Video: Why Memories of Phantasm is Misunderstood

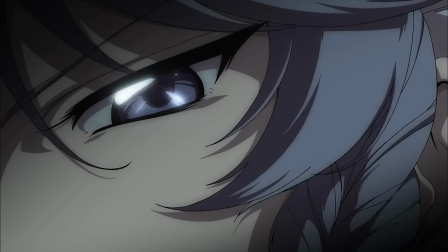This scene has some fantastic potential for storytelling from the characters involved. In this show, Sakiya has a disgust for humans despite being one herself.
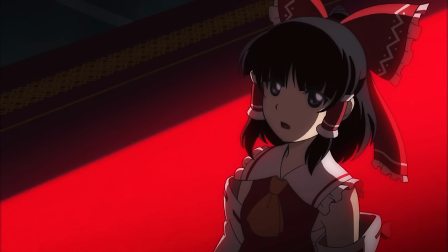She explains that this is because humans do not understand her power and loathe her for it. The only other person in the world which understands her is her mistress, Rumelia Scarlet.
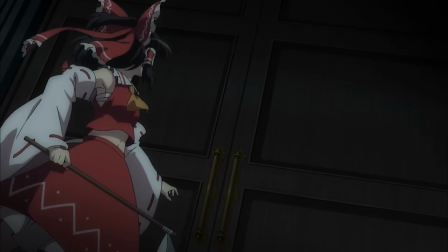And now she's fighting against another human who she is much stronger than to save her lady.
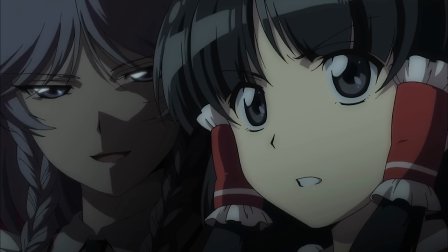It's compelling and character-driven, and it really sets up expectations for an emotional and energetic fight.
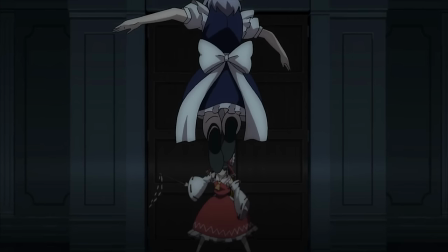The problem is that this scene sets up so many expectations and then delivers on none of them.
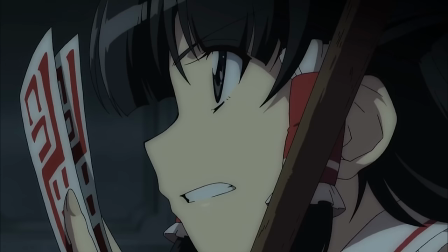To reiterate, the shot composition and dialogue both tell us that Sakya is considerably more powerful than Reimu here.
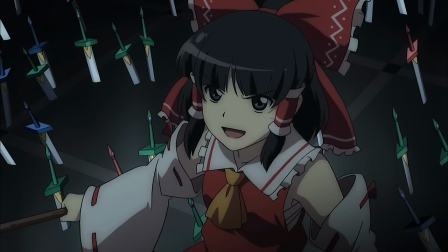The audience is left to wonder how the protagonist could ever succeed against such an opponent. Will she use clever deception?
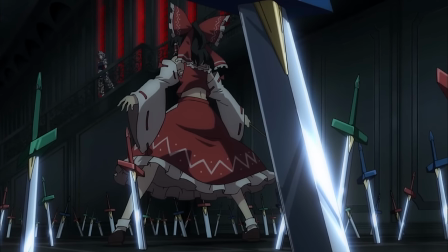Will she attempt to exploit Sakuya's personality flaws as she did with YuYuko? Well, no.
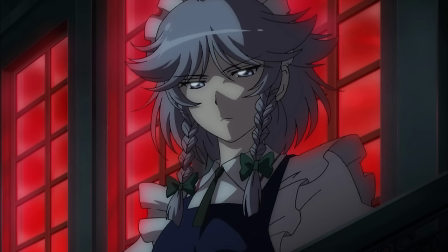She just... wins. Completely inexplicably, she wins. Sakuya covers her in a hail of blades, and Reimu's body just disappears.
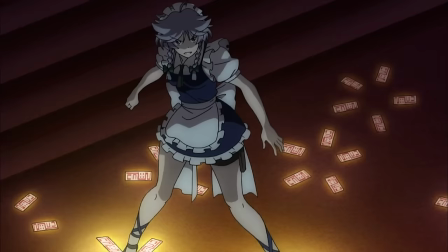We've never seen this technique, we don't know what it is, and we couldn't have possibly expected it. Sakuya falls into some sort of ceiling trap, and Reimu blasts her out of the house with a yin-yang orb.
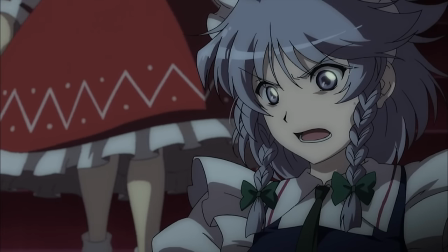It is so horribly contrived. Reimu doesn't win because her opponent fails in some way.
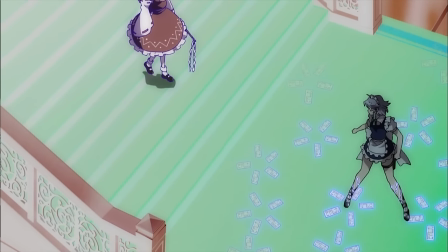She just wins because she's the protagonist.
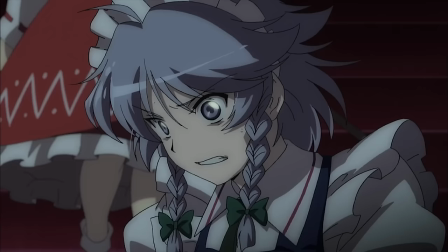The reason that the story gives for why Reimu succeeded is that everyone against Hokyo is actually really strong, so Sakiya is not that strong by comparison.
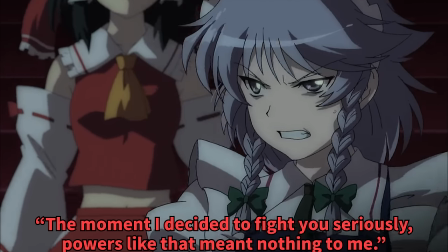It feels undeserved, because if instead of writing a clever solution to an obviously strong opponent,
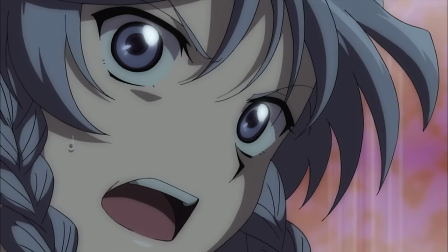the story just tells you that Sakiya is strong and then pulls a LaMau, she's not actually that strong.
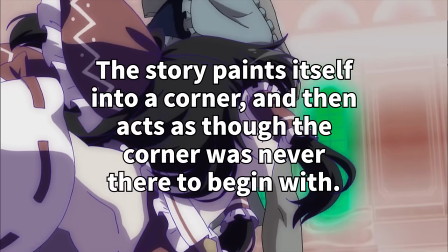I bet we really fooled you with that one, huh? The story paints itself into a corner and then just acts like the corner was never there to begin with.
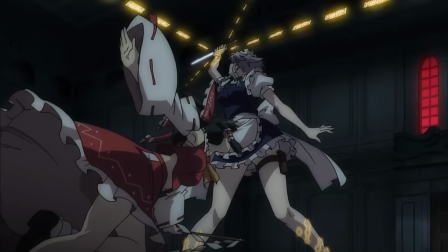Imagine if during one of these dialogue scenes, we saw Reimu holding seals behind her back and sneakily planting them on the ground wherever she stood.
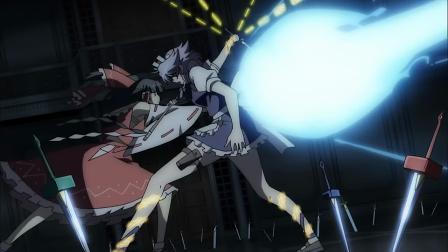This would paint Reimu as using superior wit and charisma to defeat a physically more powerful opponent.
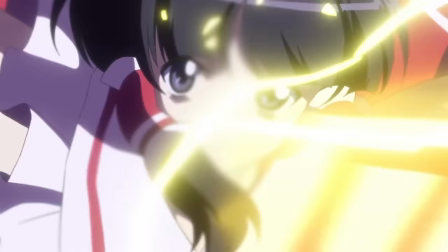We also know that Reimu's seals can create physical barriers. This is also an ability taken from the games.
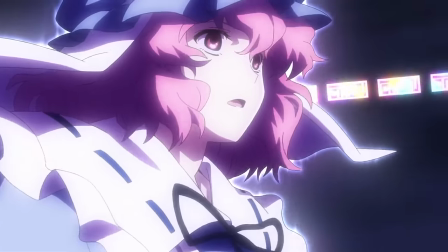So when Reimu is attacked with a final flurry of knives, we could show her activating the seals to form a massive barrier to stop them.
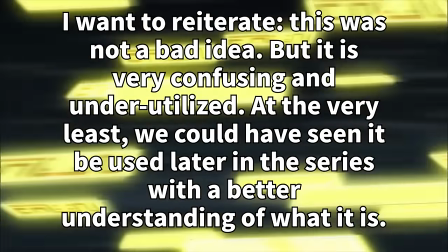Don't use this fake-out ability. It's a really cool idea, but the audience doesn't understand what it is or even know that it exists at all until now.
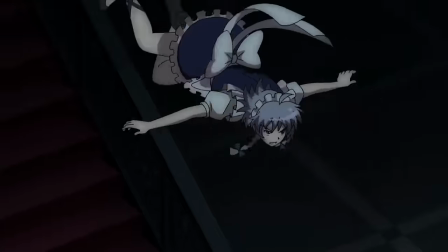And it's never used again in the series. It's a contrived deus ex machina, and it feels like a letdown.
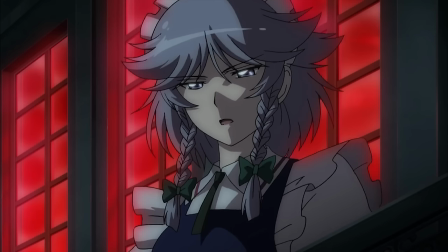Reimu is set up from the very beginning to be a very smart character to contrast Marissa's reckless power. So let her do smart things.
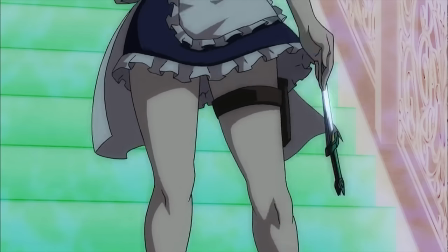This scene is still very good. I'd even say that it's one of the best.
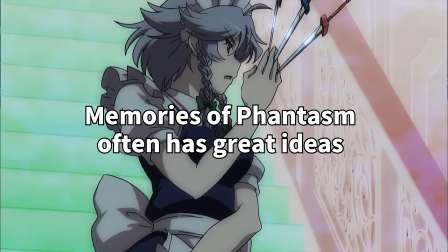But it illustrates an important point, and that is that Memories of Phantasm so often has great ideas and sets them up very well,
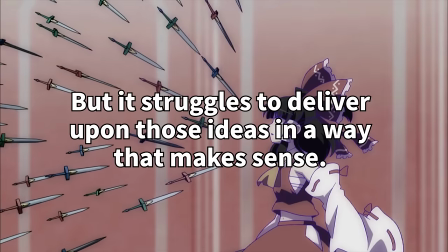but it seems incapable of delivering upon those ideas in a way that makes sense.
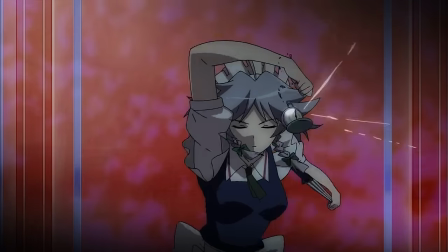It is for this reason that so many feel that the writing in Memories of Phantasm so often undermines the best aspects of the series.
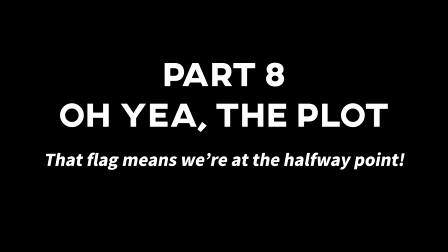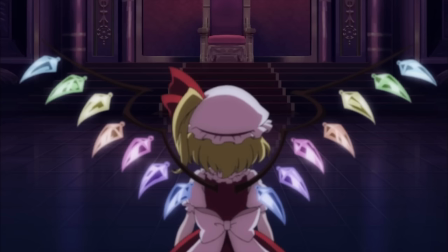Now, let's get back to the primary plot of this arc, The Scarlet Devils. Flandre walks into Romilia's throne room and then confronts her.
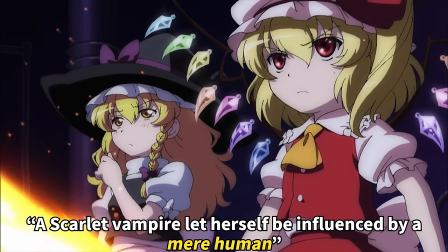Right off the bat, great-looking scene. Romilia pulls the whole humans are weak schtick, and even Marissa points out in character that this is an overused plot beat.
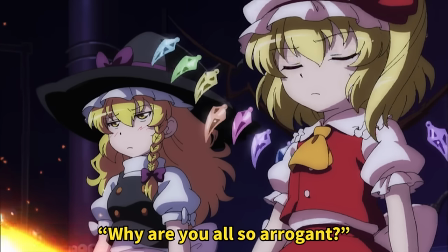Small side note really quick, having your characters point out that the story's writing is repetitive and weak doesn't play it up for last.
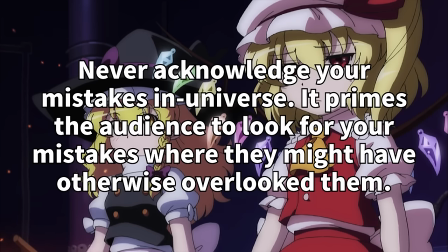It just makes it painfully obvious to the audience who already knows that your story is bad. Anyways, Flandre charges up towards Romilia and they both fight.
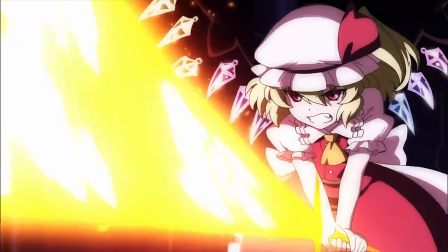This fight scene is perfect. I genuinely would not change a single thing about it.
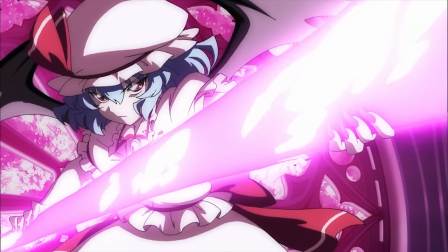It's full of emotion and passion. You can feel the raw power between them as they fight both hand-to-hand and with powerful magic.
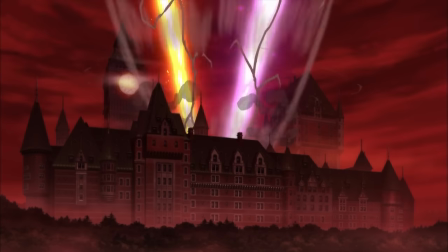The music and animation keep the energy flowing even when the sisters aren't the primary focus of the shot.
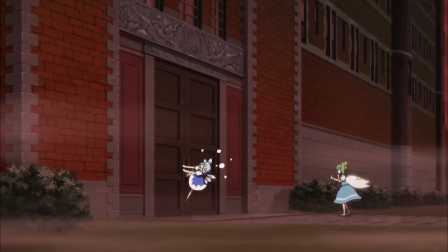Their dialogue and expressions tell so much about their history and relationship.
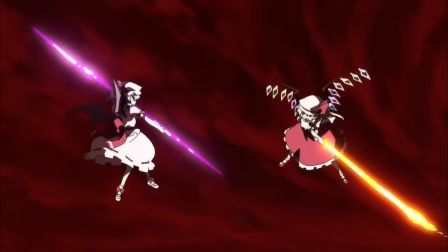The amount of anger in Flandre's face combined with her desperate and ravenous attacks contrasts with Romilia's calm and focused magic.
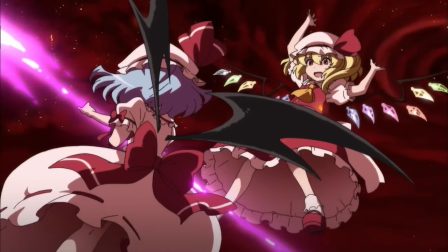The fight ends with Romilia disarming Flandre and charging forward, but instead of a killing blow, she brings in Flandre for a gentle embrace.
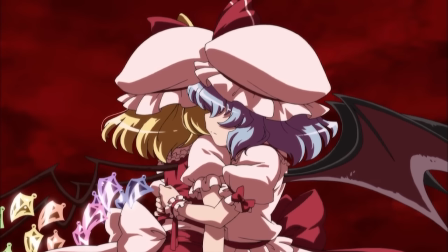What we get next is a really touching and surprisingly cathartic dialogue between the two devils.
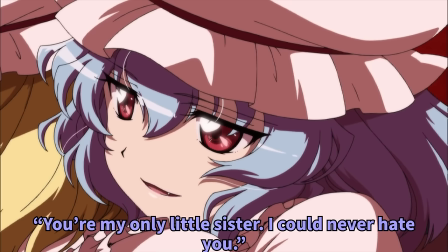We see that Flandre wasn't imprisoned here because of her power, she was actually imprisoned because of her weakness.
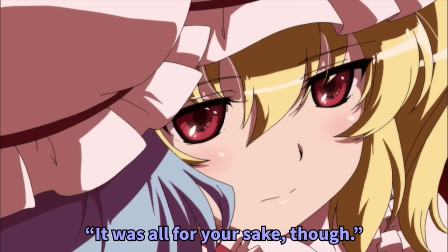Romilly knows that the Hakurei Shrine Maiden is powerful to kill both of them, so she had to wait until she was able to bring the Red Mist to Gensokyo, to let her sister out of the basement again.